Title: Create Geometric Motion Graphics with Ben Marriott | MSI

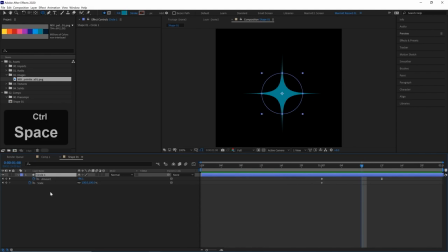771s
So let's duplicate it 3 times with Control or Command D on our keyboard. And I'm gonna reorder these. So circle one is at the top. Now I do wanna give these circles all a bit of variety. So let's open up their scale properties.
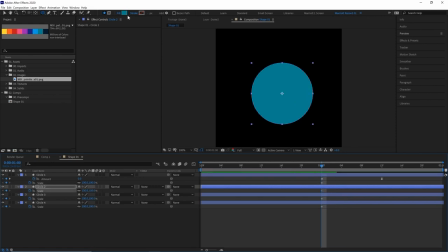782s
Circle two, I wanna scale it to 150%. And let's change the color from this teal and eyedrop this dark blue. Circle three, let's scale up another 50% to 200%. And this one we want a gradient fill.
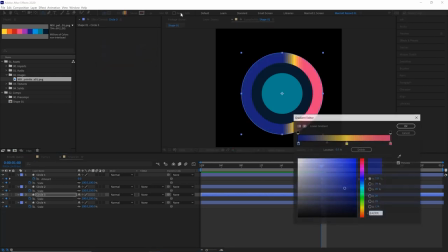794s
So let's click on fill, choose gradient fill, open up the gradient options. And let's eyedrop some colors from our palette. First, let's go this pink and then a yellow. And then this last one, let's choose a very pale orange.
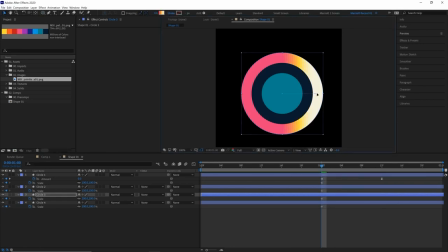805s
Now let's select our arrow tool so we can adjust our gradient settings and just drag this bar until our gradient sort of extends all the way across the circle there. And then circle four, let's scale that up to 250% and let's just color this one in blue.
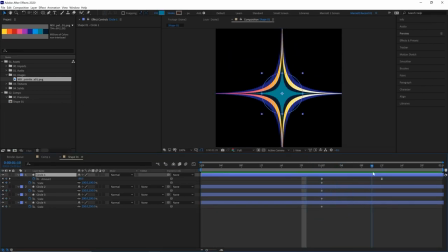821s
Great, so now I've got our four circles and then they all get very pointy at the end. But I don't want all of these to be that pointy. Let's select them all, press U on our keyboard to bring up our pucker and bloat amounts, and let's decrease these. And I'm doing this because a lot of interest I find in animation comes from variety.
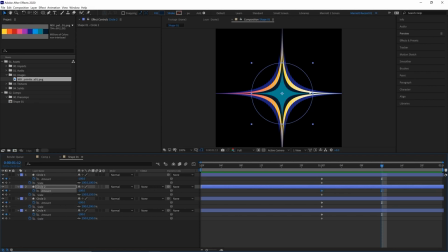837s
If there's some slight differences in the speed that something's animating, or if it's offset slightly, it tends to add more interest, certainly to me. So let's see if we can get this more interesting by adjusting our amounts of pucker and bloat. So our circles are all increasing by 50%. So let's try and decrease the amount of pucker and bloat. So first one is minus 100. Let's go to minus 75.
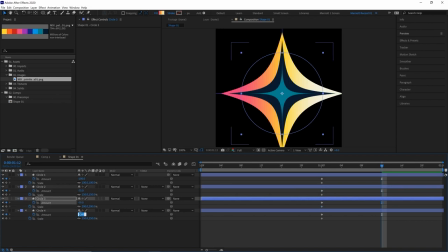856s
And the next one, minus 50. And the next one, minus 25. And that one's almost looking like a square now. And also I've noticed all of these are slightly off center. So if we select them all, let's just open up our align tool, align to composition, and then just put them firmly in the middle.
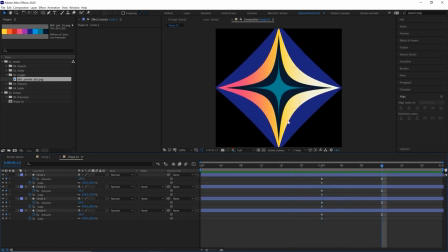873s
There, now we've got our circles turning into this square shape with our puckered stars in the middle. Now let's add some variety to the speed. We can do that just by changing the distance between these keyframes. So the first one will make faster, so I'll drag that closer to the first keyframe, and the others I will drag a bit further back.
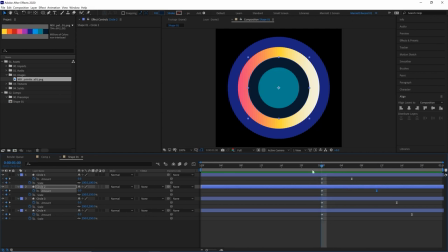889s
So then now our first circle starts being pointier much sooner, and it kind of looks as though the points as it comes out are kind of pushing the other layers outwards into that final sort of pointy square shape. There, now let's animate the scale. Now we want them to scale down from one big circle to reveal all of these colors.
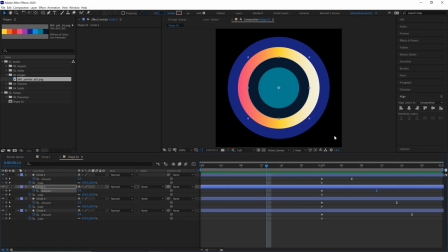908s
So we start off thinking it's just one flat colored circle, and then we get a nice reveal of these little rainbow colors and then into this cool star shape. So the easiest way to do that is to scale them up to the size of this circle, the biggest one, which is 250. So if I just select the top three and I can change all of their scales at once by just typing in 250,
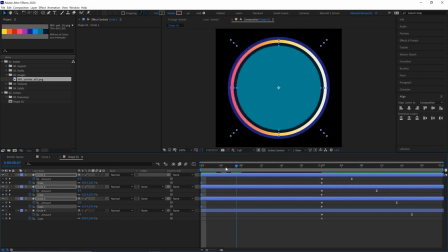926s
and there we are, we all turn into that light circle. Now if we play, they all shrink down and turn into our stars. Let's add some easing on those two with F9. Let's make that a bit more severe in the graph editor. There, that's looking good. But I think I want to stagger this a bit like we did at Pucker and Bloat at the end here.
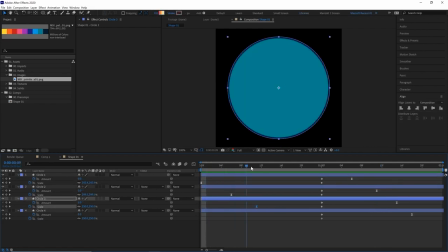943s
So I'm going to drag these further towards the middle. So we get a bit of a delayed start and our first circle starts animating much before the others.
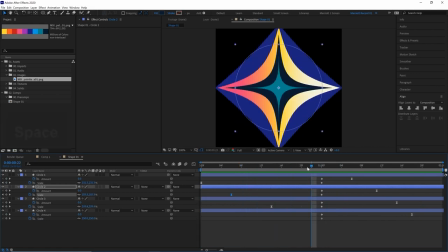953s
Nice. Now one thing that we could make smoother is to add some more sort of overlap between these two motions.
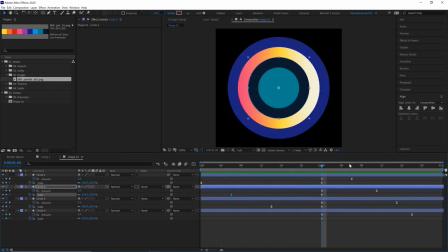959s
Because at the moment it scales down, and then at 1 second it's this shape, and then they all turn into our stars, which looks fine. We could turn that more into sort of that one smooth motion, and that is by staggering it even more in the middle. So maybe his first circle starts transforming into our star shape before it even finishes scaling down.
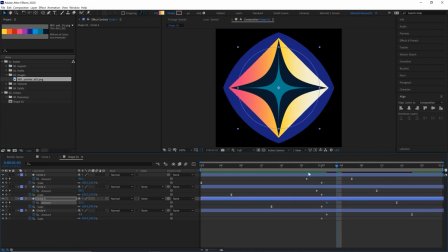979s
Same with our second shape. And then our third shape is maybe a little bit later, and then our fourth one later still. There, I think that's pretty good.
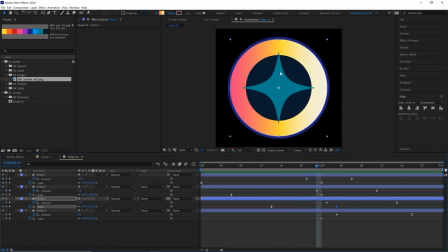987s
The only thing I don't like is we have one frame where our first star is poking out further than the next circle, which I don't quite want,
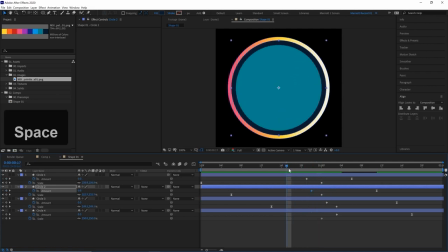995s
so I'm just going to drag this keyframe forward one so that our second circle starts puckering a bit sooner,
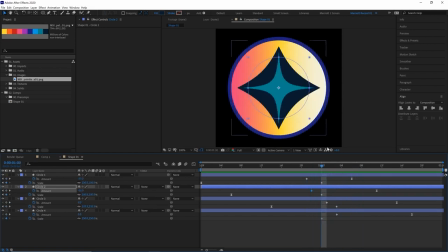1002s
so then we don't get that overlap. And now it's pretty consistent that these spikes are all just sort of poking into the next layer of circle and pushing it out.
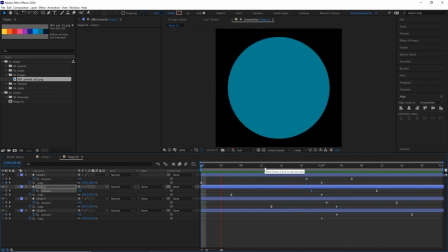1010s
Great. Now that's almost done, and there's two small things that we can do to elevate this animation just a little bit more. And that's by adding a bit of a scale animation to the thing as a whole.
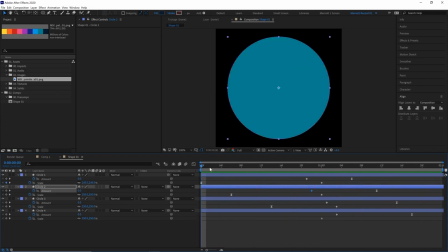1019s
Because to me, even though they're probably taking up the same amount of area, the circle here and this square form at the end don't look the same size. This square looks a bit bigger. So I think maybe we could scale the whole thing down a touch. And maybe add a bit of rotation as it happens as well.
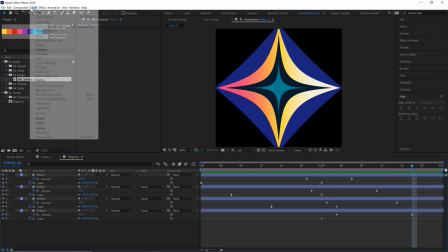1033s
And we can apply that easily to the whole thing using a null. So let's go up to layer, new null object, which we'll create one in the middle.
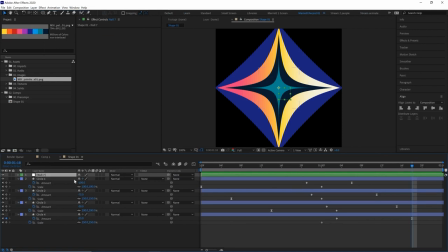1039s
And a null is essentially a blank layer that won't show up in a final render, but we can use it to manipulate the other layers in our composition. So let's select all of our layers and using the pick whip, parent them to this null object. I'm just gonna call this master shape null. So now if we grab this null object and move it around, it affects our whole animation.
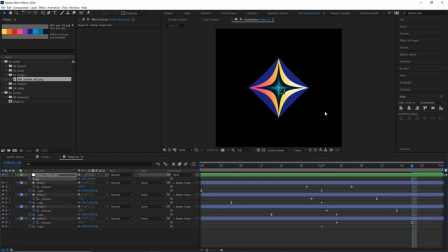1059s
And if we scale it up and down, everything we do to it affects all of our other layers.
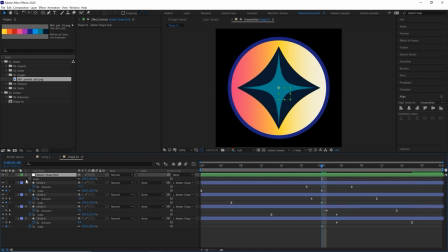1063s
So let's undo that. And now let's actually keyframe the scale and rotation. So in the middle, let's keyframe its scale here and its rotation.
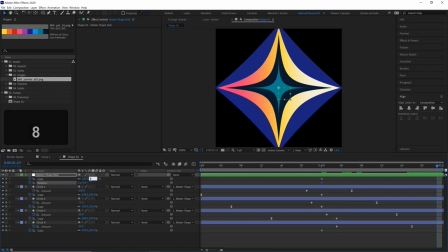1070s
And then at the end, let's scale it down from 100 to say 80%. And its rotation to 45.
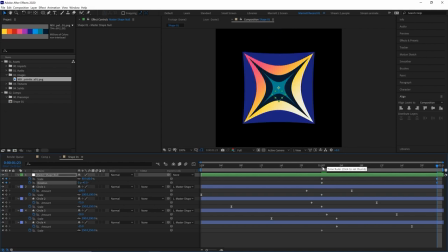1077s
So now the squares are lined up, and to me that makes it look, you know, a bit squarer. So now it has a little spin as it rotates.
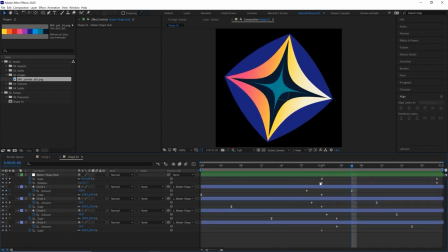1083s
But now let's go in and add some easing so the movement's a bit smoother. Let's select all of those keyframes on the null, press F9 to ease them. Let's go into the graph editor. Let's maybe go into the speed graph. We want to add a whole bunch of easing on the right side, and maybe a little less on the left.
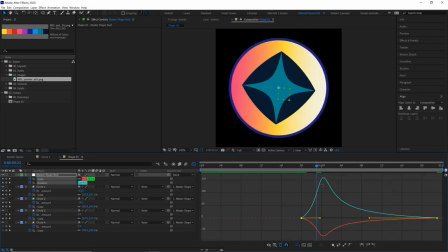1099s
Let's maybe move these keyframes a little further to the left as well. So where our graph is highest and lowest, where there's the biggest deviation from zero here,
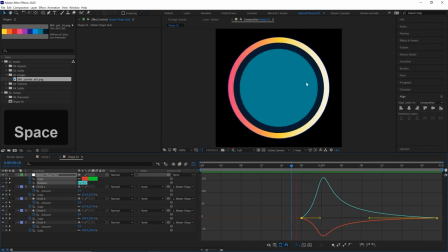1106s
where it's the fastest is right in the middle of our animation, where things start kicking off and turning into our squared star shape.
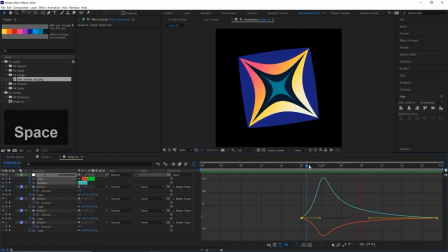1113s
There, it doesn't look like the rotation is maybe going a bit too far. We do want it to still end up as a square though.
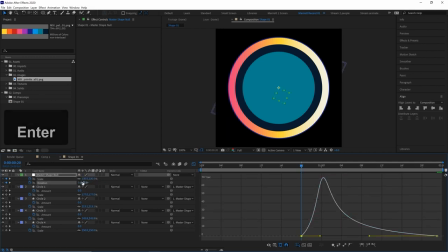1120s
So at the start, let's change its rotation from 0 to 25, because it's a circle anyway, so it doesn't really matter where our circle starts rotating from. There, I think that's done. So now we've got our main shape animation completed, and this is pretty much the majority of the animation done for this piece. The rest is just duplicating it with some creative effects and, you know, finding ways to zoom in and out of it.
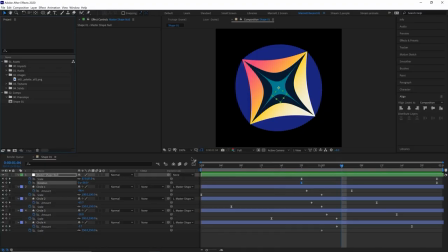1142s
So on to the next part. So now let's tackle the rest. Let's create a new comp.
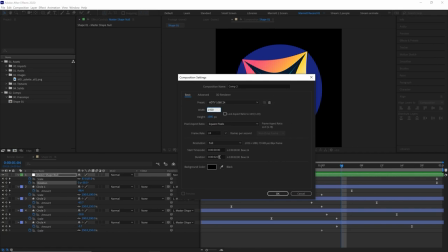1146s
This time we want it to be 1920 wide by 1080, and let's make this 8 seconds long, because we want 4 instances of this shape animating.
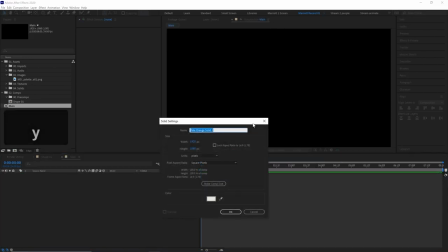1153s
First, let's create a new solid with Control Y, and it'll default to the last color we selected, which is a pale orange solid, which is exactly what we want, which is what we eyedropped earlier from that gradient in our circle.
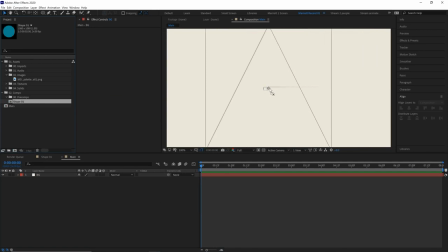1165s
Let's just call that background, and we can drop in our shape 01 comp. I'm gonna zoom out a bit and then make sure it is all centered.
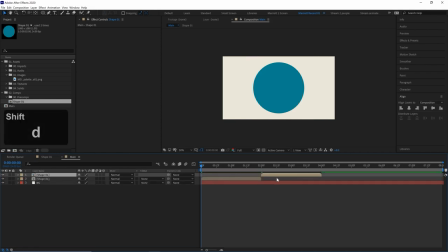1171s
Now we're gonna duplicate our shape 1 with Control or Command D. I'm gonna slide it over, so it's gonna play immediately after this one. And of course, we have a big jump here from our square to our circle. So let's right click, select time, and time reverse layer.
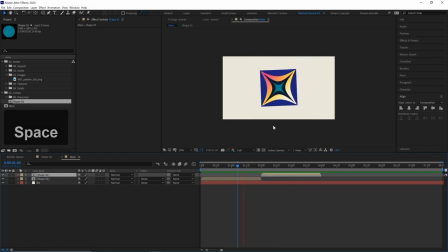1185s
So it's gonna get to this point and then reverse back into our circle. They're like the cycle of our trends, which is what our concept is all about. Now I'm gonna drag the end of my work area here to 4 seconds in, the end of this comp. So now if we play it, they should all loop. Excellent. Now let's add some motion to create more of a transition.
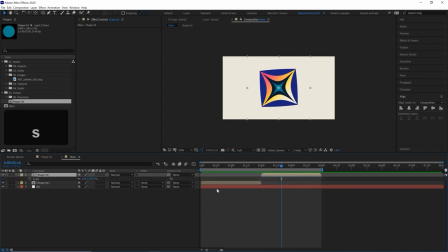1203s
So each comp we want to get smaller. So let's actually scale this comp down a bit, and we'll fine tune this later. So we want there to be a bit of a transition between these two here. And we also want the animation to be consistent across what will be all 4 of our scenes. And the easiest way to do that is again with a null.
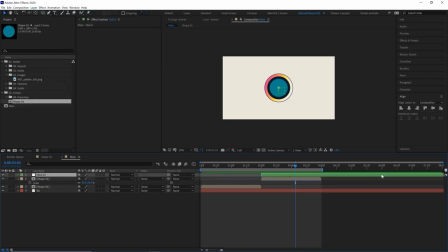1220s
So let's create a new null object. This one we can trim to just the width of this layer, and we can parent this comp to this null object. And I think again, we're gonna scale the two properties, scale and rotation. So let's open up scale with S and R with, and rotation with R on our keyboard.
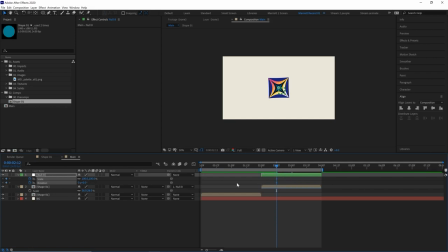1235s
And about 12 frames into this null object, let's have those keyframed at 0 and 100 for now. 12 frames before the end, keyframe them again. And now we can add the starting position. So let's have it start scale up at the start. So it goes from
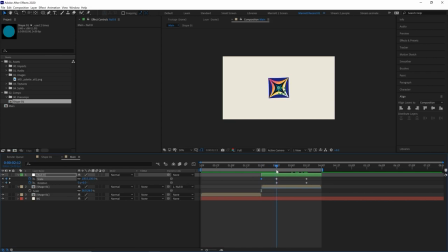1251s
115% to 100. So it scales down a touch. And then at the end, I wanted to scale down that same amount. So in the very last frame, let's scale it down to 85%. There. And let's ease these middle keyframes with F9 on our keyboard. So now we can see in that transition, there's a scaling down motion.